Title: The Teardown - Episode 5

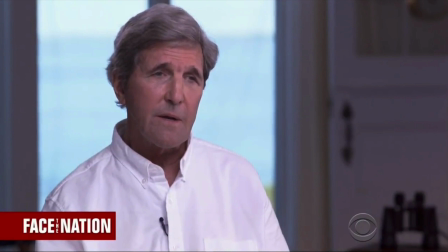4:07 I just go, look, it's perfectly framed. They wanted those binoculars to be, somebody wanted the binoculars to be in the shot.
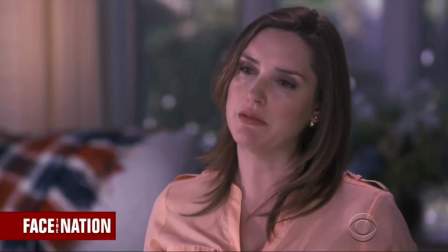4:15 All right. Now, the interviews on Face the Nation look like this often, and I find it interesting. So this is kind of a low key here, and then you have a low fill here. And you can see it. The best thing to do when you're looking for keys or where they are, just look at their eyes, and they'll tell you exactly where those keys are.
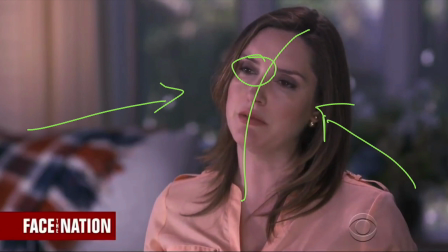4:35 So you can see where those keys are coming in. They're kind of low and coming both directions. And this one is particularly strong. When you do that, it ranges somewhere between dramatic and horror film. This is painfully close to horror film. Like, just a little too much uplight there. And it's a popular thing to do uplighting.
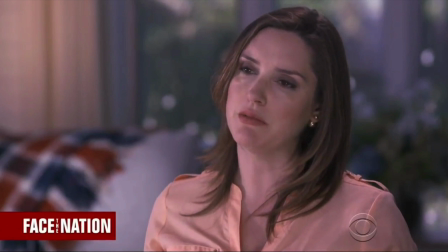4:54 Some people think it looks better. I don't think it looks better.
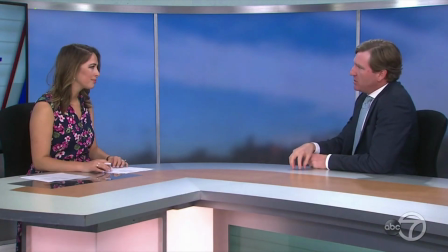4:59 So here we have a set that, we did this in Mac Break like 10 years ago, and because we didn't have any money. So that's what it looks like. I'm like, oh, we got a corner of I got a hallway over here. Let's just put a set in. And so that's what it kind of looks like. The other thing to look at down here is look at these lights.
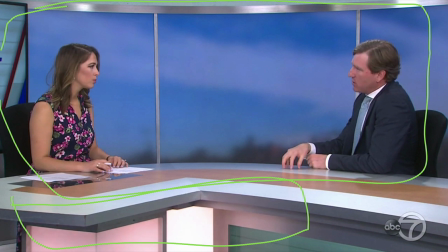5:18 Now, when they go forward, you see them flickering. The reason for that typically is because you're using LED. When you turn LED down, because they're probably overexposed, when you turn them down, they don't go down. They don't become less bright. They just stop. They blink slower.
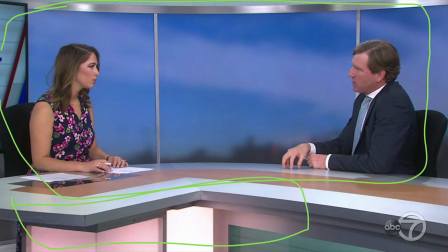5:33 And so the problem is when they start blinking less than 60 times a second, you start seeing them on the camera.
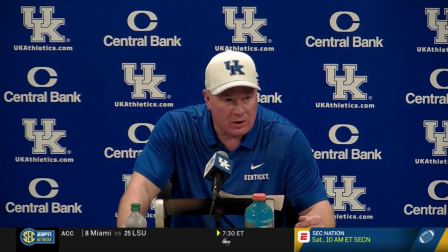5:39 And that's what my guess is and what we're seeing right there. Okay, here, there's a couple things working, and then there's a big thing that's not working. Your job, while I talk about the things that are working, is to consider the one big thing that isn't working. All right, the first thing that's working is the fact that there's one mic, not a whole bunch of mics in here.
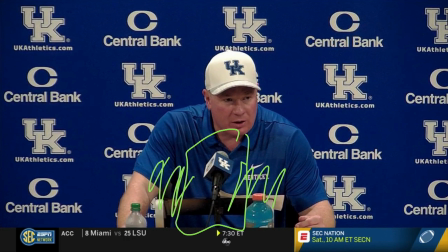5:58 That means that they had proper stimulus control, which means they didn't give the press the ability to put all those stupid mics up there and create a big hive of stuff. That is, putting all these up here is just either lazy or you just don't know better. You should have one mic.
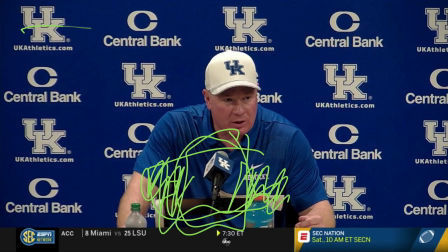6:13 You go back. Now, either you provide the entire frame as a press pull, which is what I would do, or you at least send this to a malt box and let the press just put XLRs in there and call it a day. Do not have all these mics up here. There's no good reason for that.
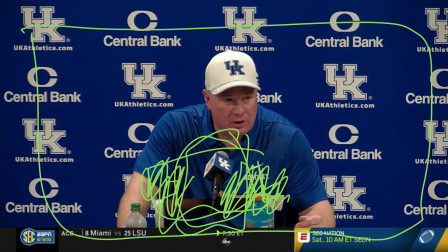6:28 I mean, you could have two mics so that you have a primary and a backup, and then you run the cables in two different directions, and you do all those things so you can make sure that you have a clean audio path. That makes sense. Having like 10 of them up here does not make sense.
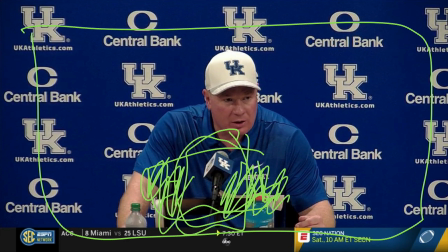6:42 People are going to argue with me, but you just shouldn't do it. It's just inappropriate. When you have a planned setup like this, there's no good reason to do that. Now, the other good thing is a mic flag. Mic flags they're not expensive. You can order them. You can have them in 5 days or less, and they're like $10. And it looks very professional.
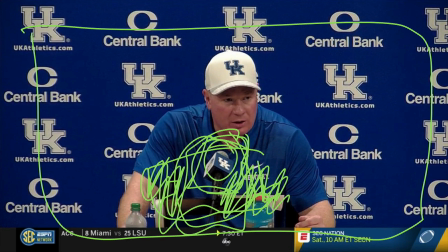7:00 This is a little SM58, and that's the right thing to use there. Now, what isn't working? Of course, all of this.
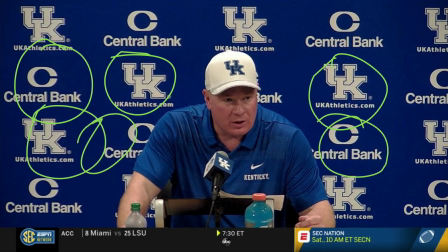7:06 Come on, it is so ugly. Step and repeat is being used because, well, we did this for the last 40 years. Just because you did it for the last 40 years doesn't mean that it's the right thing to do.
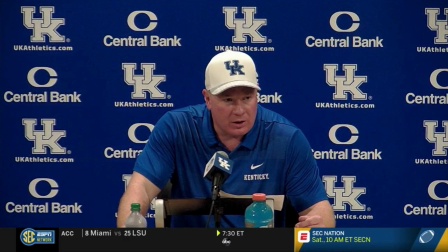7:19 Get a little creative, start having a little bit of design, make it more interesting. Look, see, I just did a little Photoshop work there.
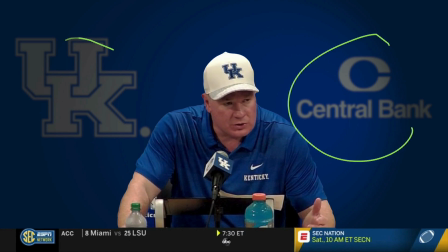7:27 This looks nice. Now, you could make it brighter if you need to make it brighter. I understand that, but it looks nice. You can now read it. It makes him look more important. Doesn't this feel like it has more gravitas than what you had before? I just think it looks much nicer than all that gook in the background. That's just a complete lack of creativity.
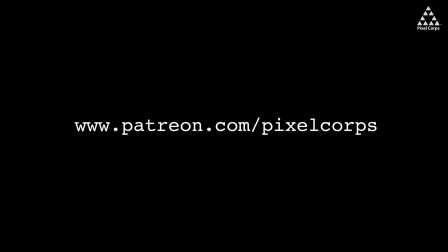7:46 Anyway, that's it. We have a Patreon site, so if you're interested in hearing less about me complaining about things and more about how to do stuff, come check it out and join and come to our little. We do little live streams where we answer questions and talk tech.
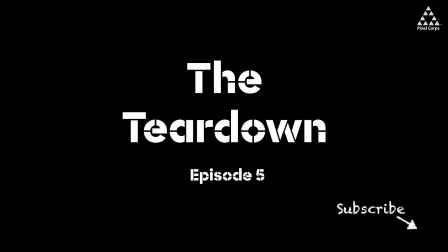8:02 So come check it out. Otherwise, subscribe, tell your friends, all that stuff, and maybe I'll do another one.